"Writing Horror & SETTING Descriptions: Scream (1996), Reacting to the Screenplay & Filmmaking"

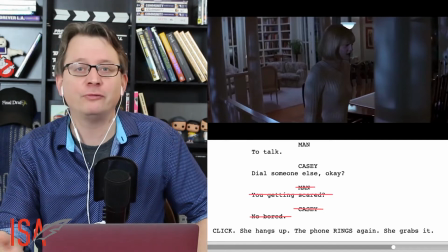There's a great lesson here, because if your character seems aloof at the situation, it can make the audience not care as well.
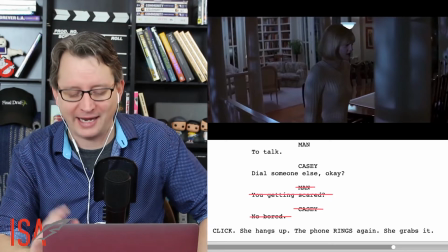So I don't know why Casey would play it off like this. Maybe she's trying to antagonize the person on the other end of the line. That could take the audience out of it as well.
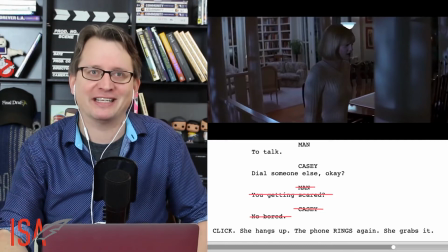We can sometimes mirror the intentions and the attitudes of the person that we're supposed to identify with in a screenplay.
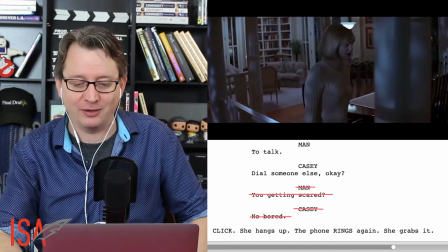So don't cut yourself off at the knees when you have done a good job to this point building suspense.
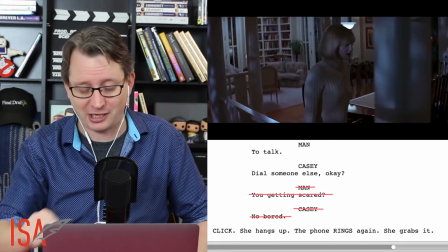So good job cutting that out.
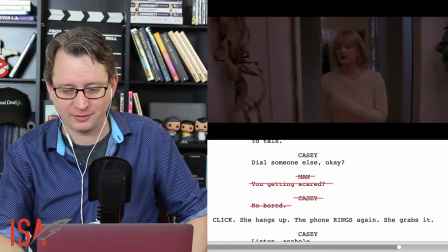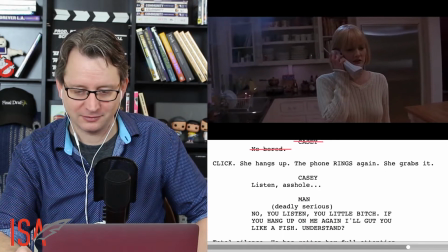Listen! No, you listen, you little... You hang up on me again, I'll gut you like a fish, understand?
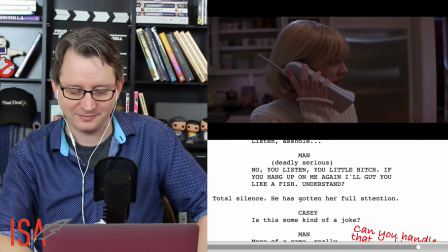Yeah, Is this some kind of joke? more of a game, really.
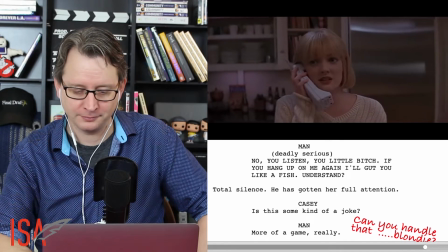Can you handle that?
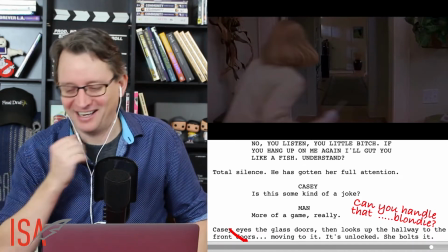Blondie.
So that's awesome. Blondie. It's so intimidating because obviously this person is not just a wrong number.
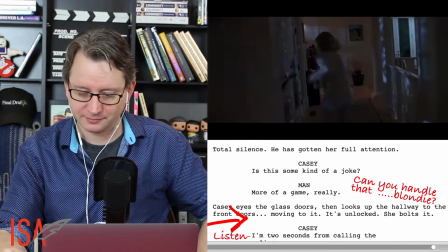He knows who she is. Okay, so here we go.
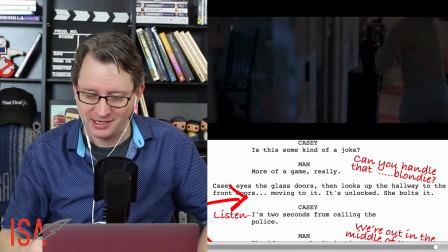Casey eyes the glass doors. Again, glass doors. Looks up to the hallway to the front doors, moving to it.
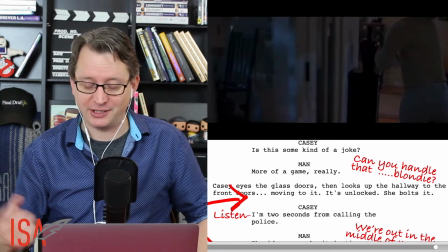It's unlocked. She bolts it.
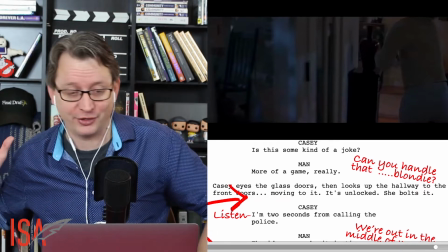This allows us to really get a feel for the location because we are walking with her, rushing with her from one place to the next, getting to see much of the house.
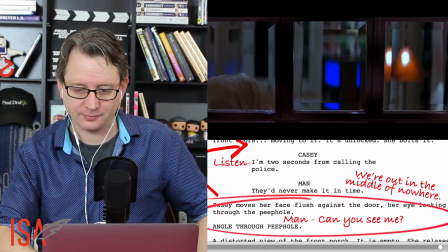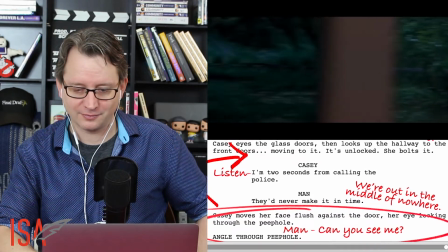Can you see me?
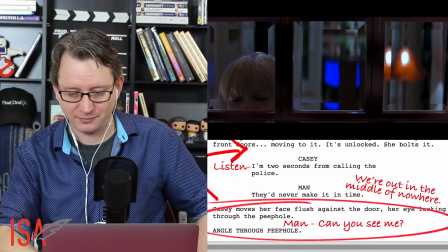Listen, I am 2 seconds away from calling the police. They'd never make it in time.
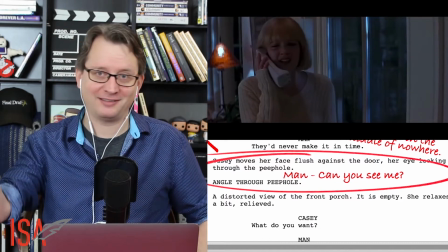We're out in the middle of nowhere.
Okay, so there's another way to do a location description that is not part of a description.
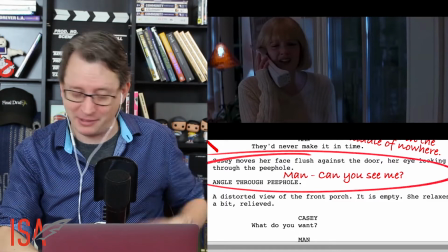It's part of dialogue. We're out in the middle of nowhere. I mean, that's being overt at this point, but that's what you need. And so there you have it. The very opening of 1996's Scream, a movie that went on to be very successful and, of course, spawned a ton of sequels. It was made for just $14 million and went on to gross $103 million domestically and another $70 million internationally. Of course, horror movies are known as a genre where you don't need to spend a lot of money to be successful. Sadly, unfortunately, they're also known as a genre where you don't have to write a good script to at least recover your money. But here's what can happen if you do write a great script you more than recover your money. You set yourself up for a long screenwriting career. Don't forget to check out thecraftscourse.com to see if maybe one of us can be as good of a writer as Kevin Williamson. Don't forget to drop us a line when it comes to locations and specific scenes you want me to take a look at in a future video. The links for our Twitter and Facebook are just down below. As always, thank you, Final Draft, for creating my favorite screenwriting software. And until then, that's a wrap, and I'll see you on the next one.